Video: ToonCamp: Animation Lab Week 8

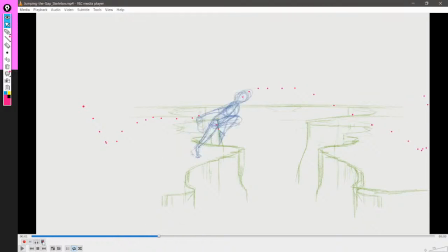Yeah, like this part here is really good. Now, there are a couple of things that I think are really, or are somewhat significantly hurting your animation. First is that you didn't do keyframes. Or that you didn't go back after doing the straight
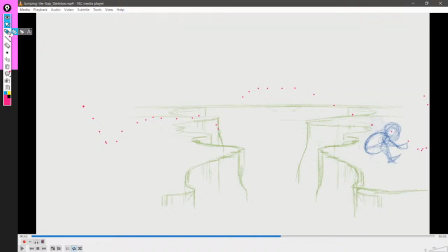ahead to mark out or to like mentally recognize what the keyframes would be. Because that definitely makes it so your animation feels very always on the go and kind of hard to read.
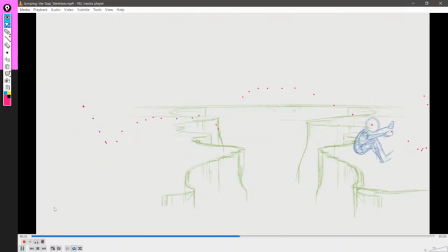Like you don't really get a good read of any of the poses because it's always happening, you know? And yeah, that's one of the things that's kind of happening. This pose up here is actually a really good one. Believe it or not, this is the only thing that kind of registers as a key that you did.
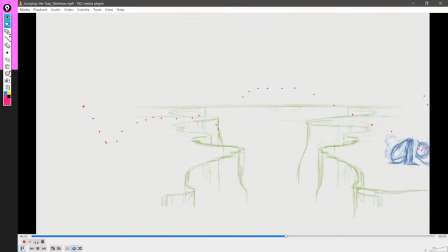These ones up here. Because they are more or less consistent and they work together. Like you can read those. Or at least read them better than the others. Because everything else is just happening.
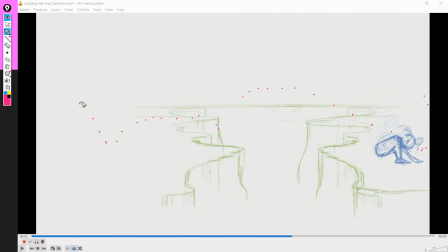This is a practice of mine, you don't have to do it, but I recommend that the first frame, the very first frame, always hold for 1 second. And that the very last frame also hold for 1 second. This isn't natural,
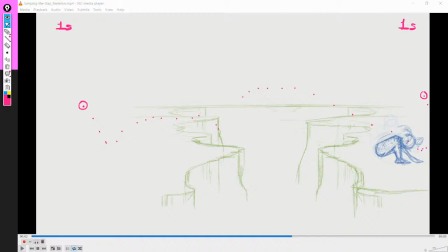but like, it helps you like grip where you're starting and where you're ending, you know?
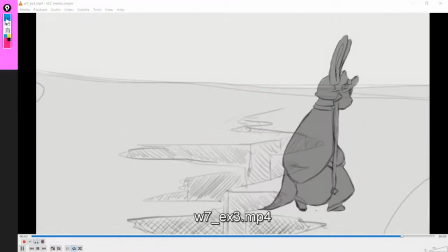Like, when you look at this, and you barely feel it, right? Okay, now it's gonna be looping between them.
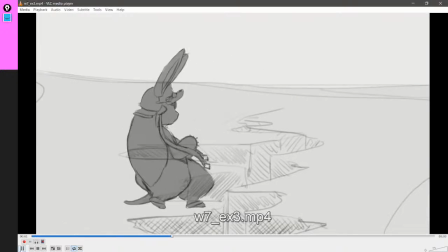But you see, like, the first one holds for like almost a full second. And then like the last one also holds for like,
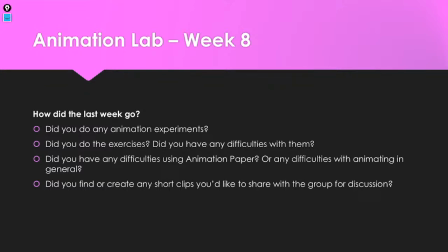because that helps you like grasp like where the character starts and where the character ends.
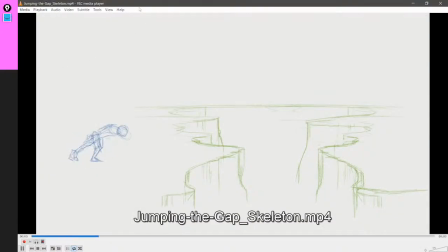But that's like a very small little thing.
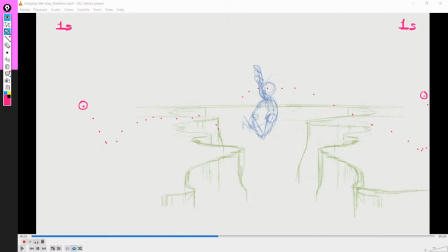The other thing is, so the other thing where keyframes are important is precisely in the spacing. If you recognize that this is a keyframe, and that this is a keyframe, and that this is a keyframe,
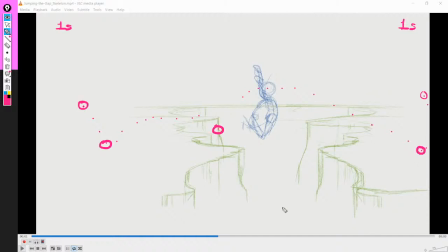and that this is going to be a keyframe, then you are going to be spacing things out very differently. Because you'd have the slow outs, the slow ins, again,
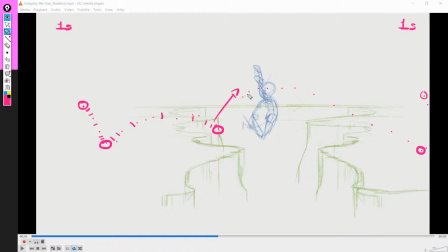and then here, because this is an explosive jump, yes, you'd have this big jump, and then it would be slowly, well, this is actually not that great, and it would be like slowly
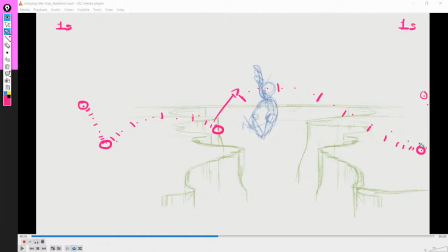slowing back into this position, where it would then slow out again, and then slow back in. This is why keyframes are so important, because they mark out these important places where you need the person to, like, the audience to recognize what's happening.
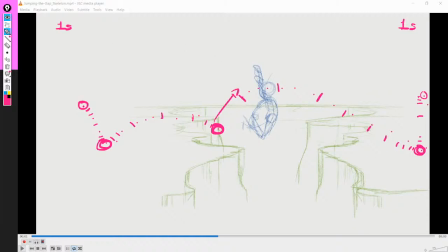And they also, like, tell you where to slow in, where to slow out. When you're doing keyframes, you're always going to be recognizing the arcs. Like, all of those things.
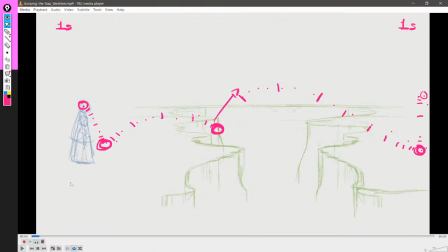Like, if the exact same number of frames were used, but they were spaced differently, this movement would feel very different, you know? Like, just the going down.
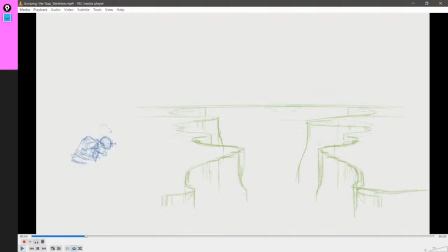It's a little weird. Was this a smear? Probably something I copied over or something, so okay. yeah. Like, and then it's just like, yeah, that's like the thing, right?
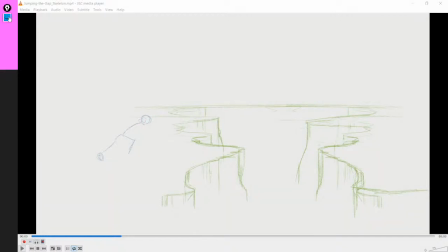Your draftsmanship is really good. Your poses are really good.
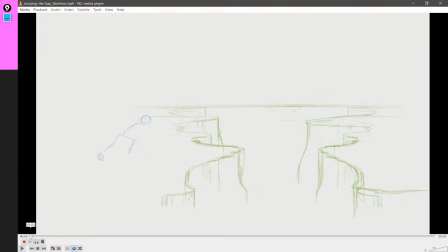Thank you.